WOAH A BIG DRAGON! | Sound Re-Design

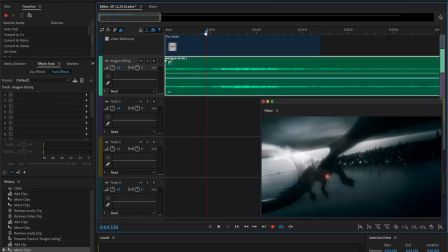4:20 So like
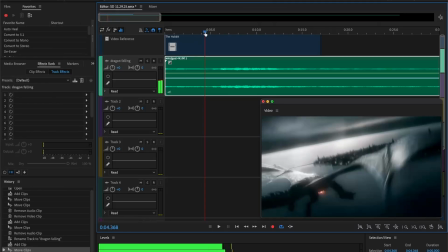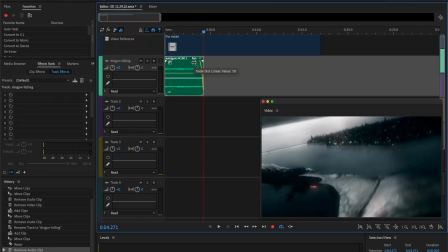4:28 I'm satisfied with that. And then we can do like get a wing flap.
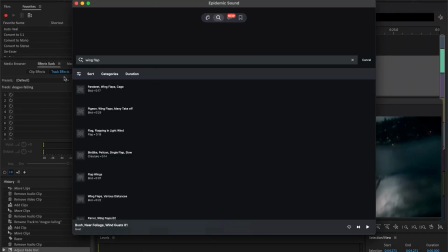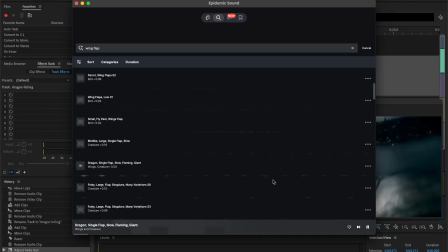4:50 Now that's a good sound. Now that has the low end that a dragon would have. That is good. I like that.
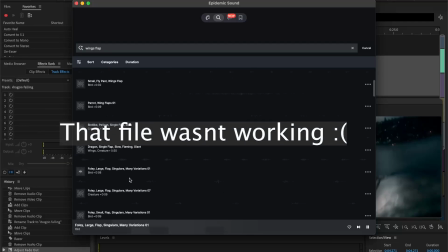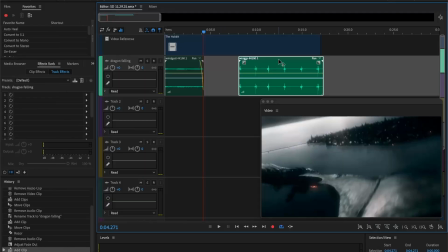5:09 Yeah, this file's fun. Like, that was a good file too. I was about to say
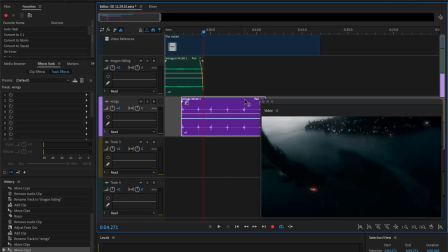5:15 that, wow, I wasn't expecting to be able to find an actual dragon wing sound.
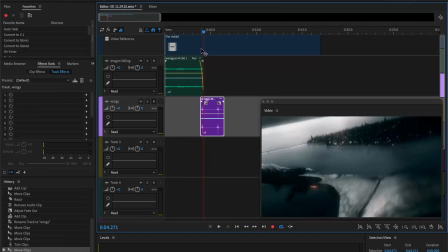5:22 Man.
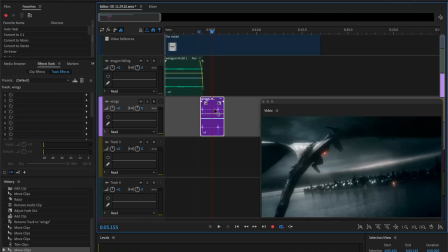That's just unfortunate. We have 2 wing flaps.
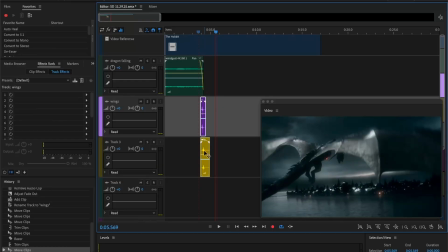5:36 Yeah, I kind of like that, but, I mean, it's obviously not done yet, but what I want to do is I want to bounce it.
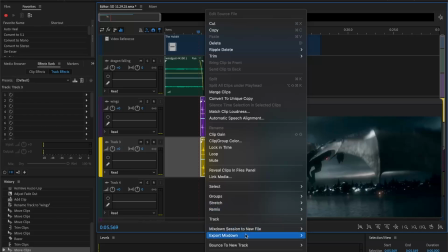5:46 There it is.
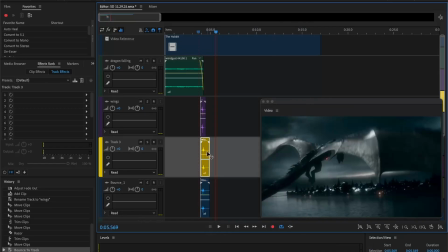5:51 There.
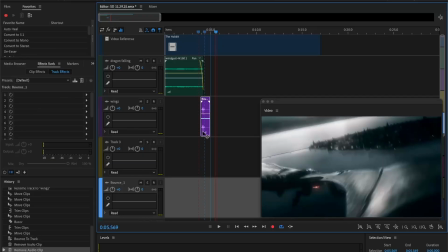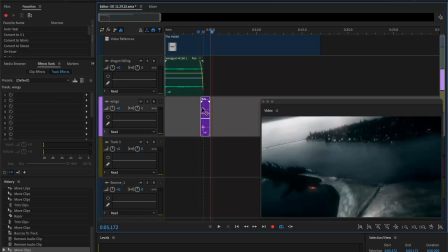5:59 Yeah, so we'll bring it back a little bit, I think.
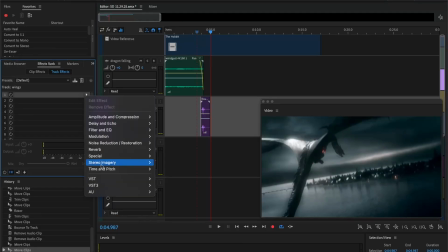6:05 Yeah, and then they're fine right now. I mean,
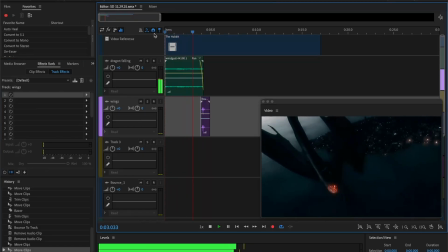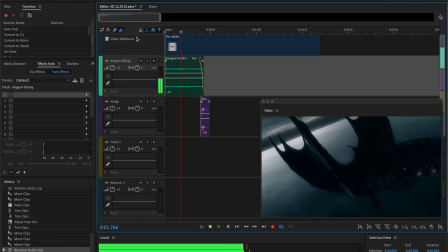6:18 yeah. I completely forgot that I'm gonna have music, so I don't actually need...
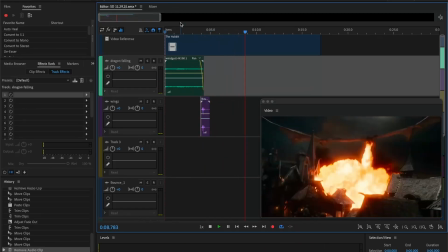6:25 The wind can actually just completely go away there. So I want like a charge up sound for that right there.
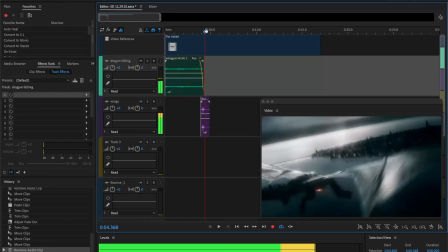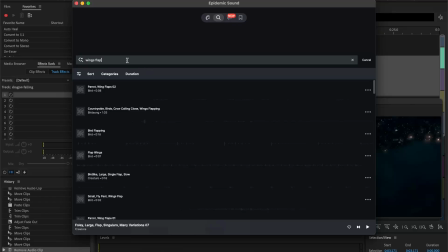6:39 I don't really know what I would choose for that. Something like I'm just gonna look up fire and see what happens. See what we get.
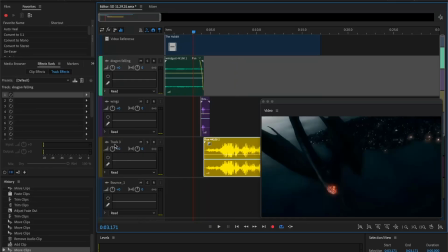6:51 Yeah, I didn't even need, like, that was crazy. I just looked at it and was like, yeah, that'll work.
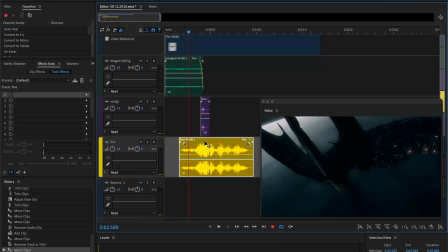7:01 So it starts like right there. You see what do you see the vision here? And then obviously like we cut it out right here because it's just a charge up.
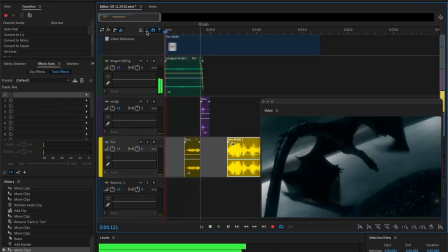7:19 But do you see the vision? Look at this.
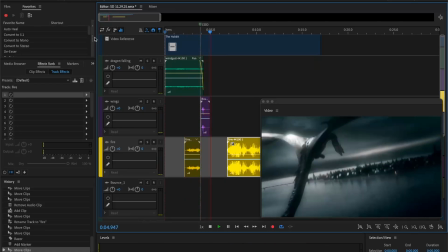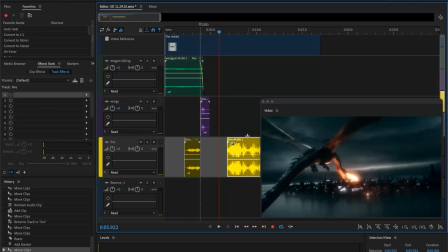7:29 And then we could just like...
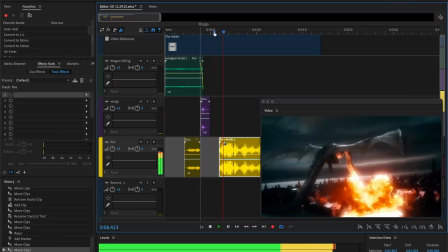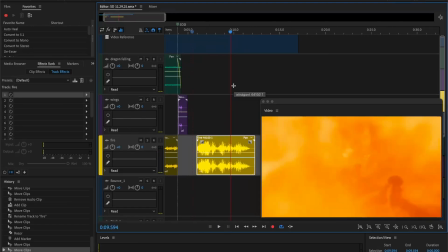7:37 Dude, that's like... Dude, that's like perfect. I can... Oh my god. Like, you can use that uncut. Like, that's passable uncut.
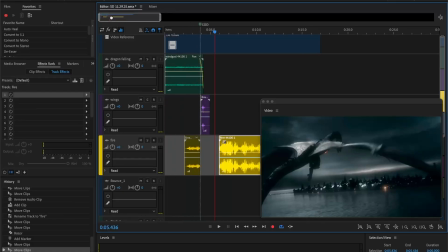7:51 Oh my god. That... Don't you just love it when stuff works out?
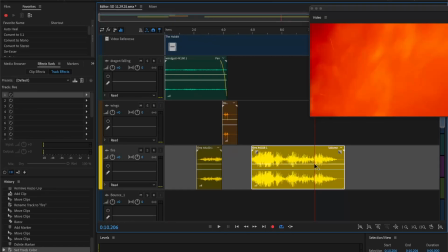7:57 So you can change, like, in this case, maybe change it down by change it by going down 3 decibels right when the scene changes.
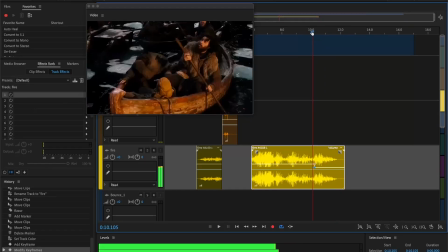8:10 Yeah, I like that. It's not major, but it's noticeable. 3 decibels is about the time where most people can notice a difference in, or like a change in volume.
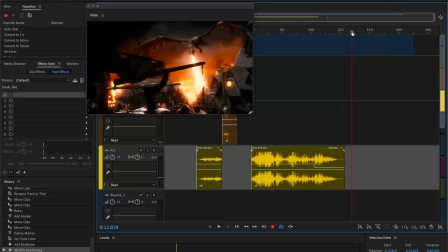8:26 So then I need like another fire thing here.